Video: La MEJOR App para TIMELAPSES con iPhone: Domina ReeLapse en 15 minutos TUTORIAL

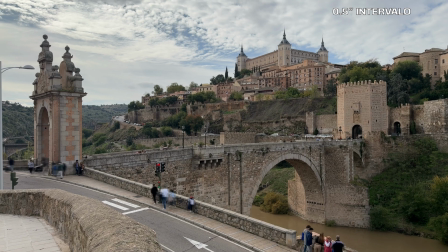(8:14)
Bueno pues esto como regla general debéis saber que para cosas que se mueven rápido como coches o personas andando,
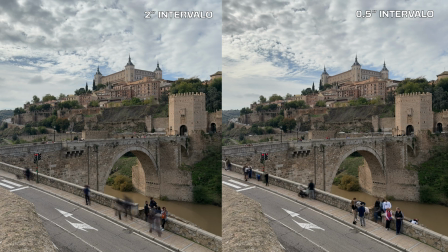(8:21)
medio segundo creo que es ideal si no queremos ver el vídeo final luego con un efecto demasiado
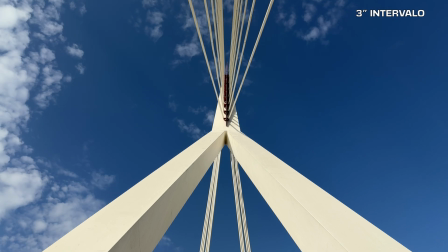(8:27)
acelerado sin embargo en cuanto por ejemplo a las nubes salvo que éstas se muevan muy rápido
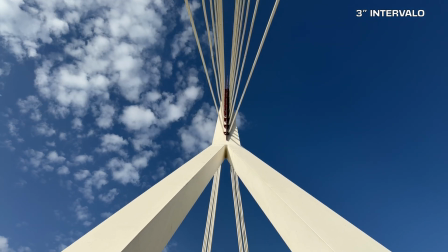(8:33)
lo ideal es que el intervalo sea mayor por ejemplo dos o tres segundos
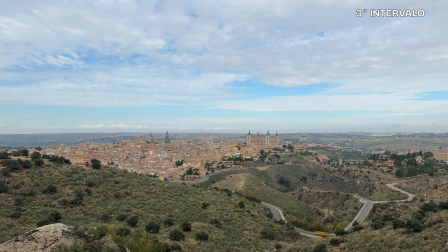(8:38)
para que así se vea un mayor dinamismo así que dependiendo
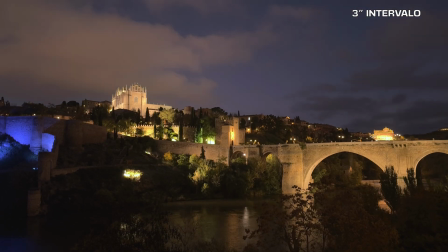(8:42)
de lo que queráis deberéis dar prioridad a una cosa u otra en función de la velocidad de los elementos que se están moviendo en la escena y de vuestras
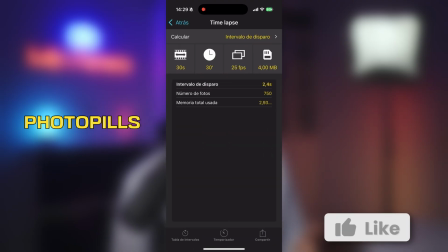(8:51)
preferencias. Como referencia, por ejemplo, si contáis con la aplicación PhotoPills y os vais al apartado de Timelapse,
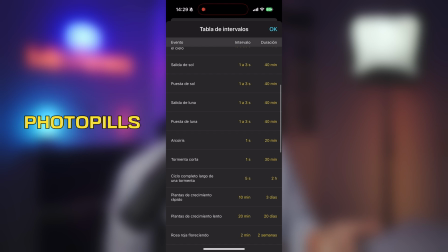(8:58)
vais a encontrar una tabla de referencia de intervalos recomendados para distintas situaciones, pero bueno, en todo caso es algo que también podéis encontrar en muchas páginas online y lo mejor que experimentéis vosotros mismos.
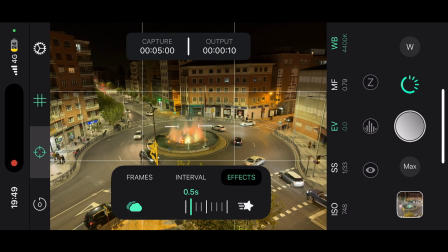(9:12)
Pero además de los intervalos, la magia de relapse viene con la pestaña de efectos en la cual podemos conseguir sin necesidad de
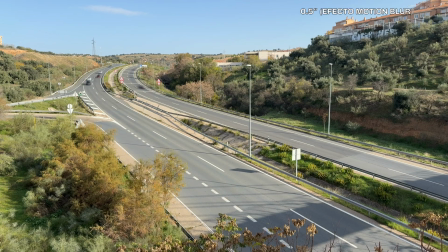(9:20)
usar un filtro neutro esa apariencia de motion blur o de desenfoque de movimiento en los elementos que se están desplazando en la imagen,
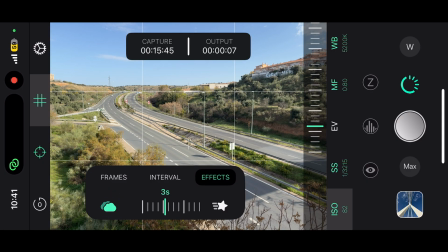(9:28)
para ello sólo tenemos que seleccionar el icono de la nube o bien si lo que queremos es además
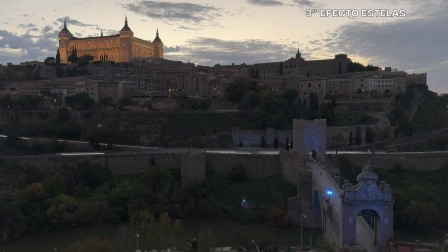(9:34)
esas estelas que se generan por ejemplo con los coches que se mueven con los faros iluminados,
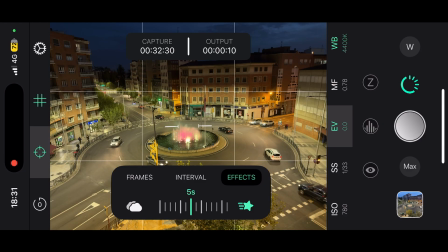(9:40)
ahí tenemos que cambiar y activar el icono de la estrella.
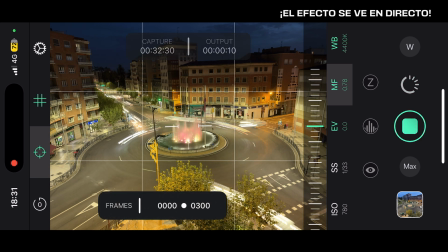(9:44)
Evidentemente, cuantos más segundos configuremos en la pestaña de efectos, más largas van a ser esas estelas, pero también por supuesto más tiempo tendremos que estar ahí con el trípode grabando para obtener los segundos finales deseados del timelapse.
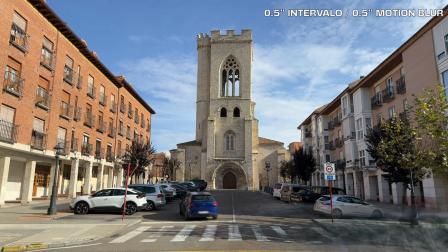(9:59)
Para personas o coches moviéndose, creo que medio segundo, tanto en el intervalo como en los efectos,
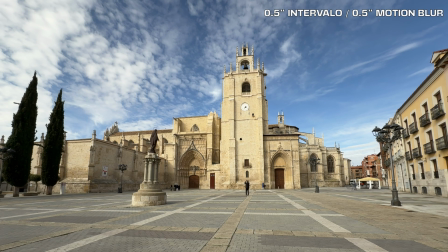(10:06)
da el punto justo de velocidad y de desenfoque de movimiento para que el metraje final quede
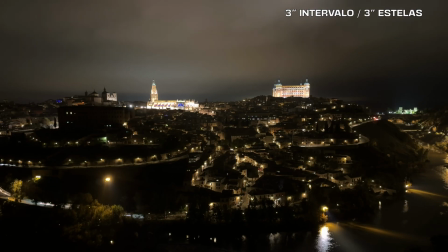(10:11)
más natural y en cuanto a las estelas un poco ya al gusto pero yo creo que con tres o cuatro
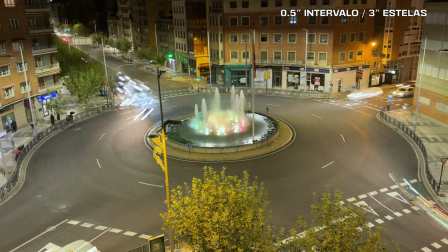(10:17)
segundos es suficiente también y la verdad es que lo que hace aquí la aplicación de relapse es sencillamente increíble ya que genera mediante inteligencia artificial en tiempo real un apilado de fotogramas de tal forma que si nos fijamos
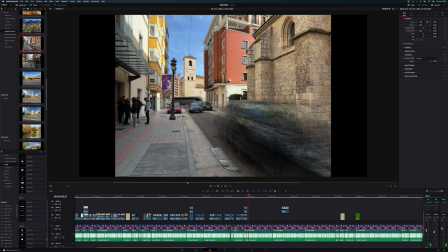(10:33)
en cada fotograma si lo paramos vamos a comprobar que hay una suma de fotografías que la aplicación ha conseguido unir en directo y esto al fin y al cabo es una
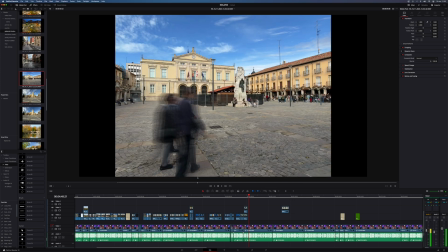(10:42)
locura porque para hacer algo así a plena luz de un día soleado necesitaríamos
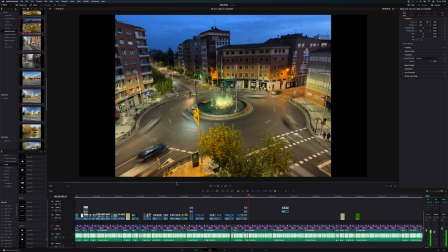(10:47)
contar con un filtro neutro de bastante densidad para así poder restar luz y bajar la velocidad de disparo lo suficiente y aquí podemos hacerlo sin más simplemente con la aplicación gracias a la pestaña de efectos. Por supuesto, está claro que además del intervalo y de los efectos,
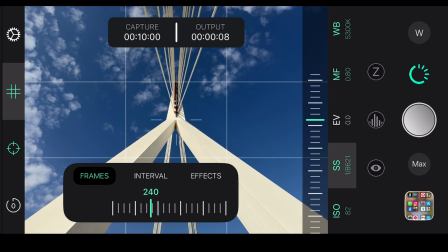(11:05)
también debemos definir el número total de fotografías que necesitamos realizar hasta llegar al tiempo final del timelapse deseado,
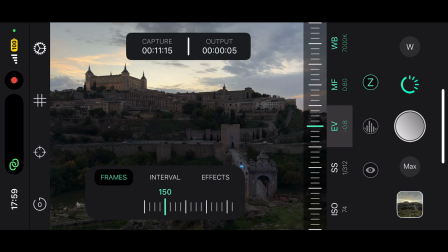(11:14)
es decir, debemos fijar el número de frames que podemos hacerlo desde 30 hasta 3.000. Así que tendréis que conjugar estos valores, el intervalo los efectos para tener en primer lugar el resultado deseado en los elementos móviles de la escena,
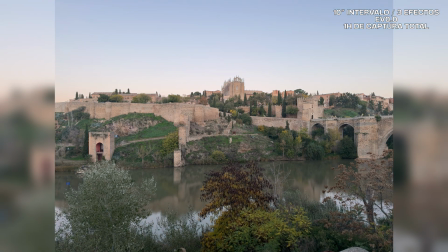(11:30)
pero sabiendo que a mayor intervalo y duración de efectos más frames va a requerir ese vídeo,
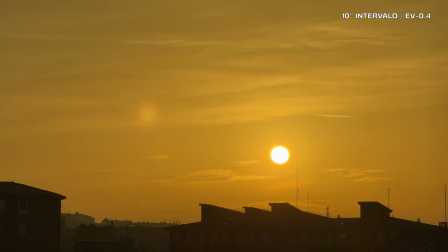(11:35)
es decir, más tiempo vais a necesitar estar ahí en el lugar para poder conseguir por ejemplo 8 o 10 segundos de timelapse final. Y evidentemente creo que no hace falta decirlo, pero por si acaso para los timelapse,
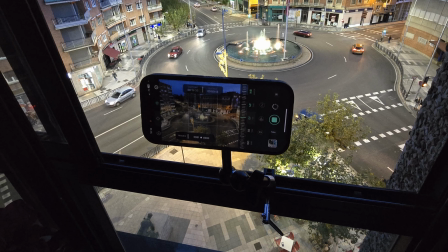(11:50)
necesitaréis utilizar un trípode, sea el que sea, y algún soporte pues que os permita tener el teléfono estable.
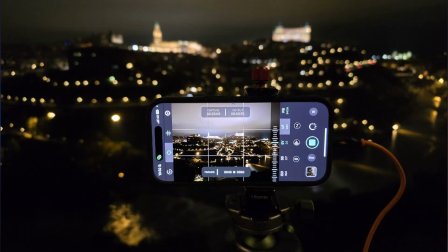(11:56)
Y ojo que por ejemplo, algunos accesorios de los de tipo MagSafe, como por ejemplo el que tenéis en pantalla, aunque es cierto que son muy cómodos para poner y quitar el teléfono, pueden ser más inestables que un soporte normal como este.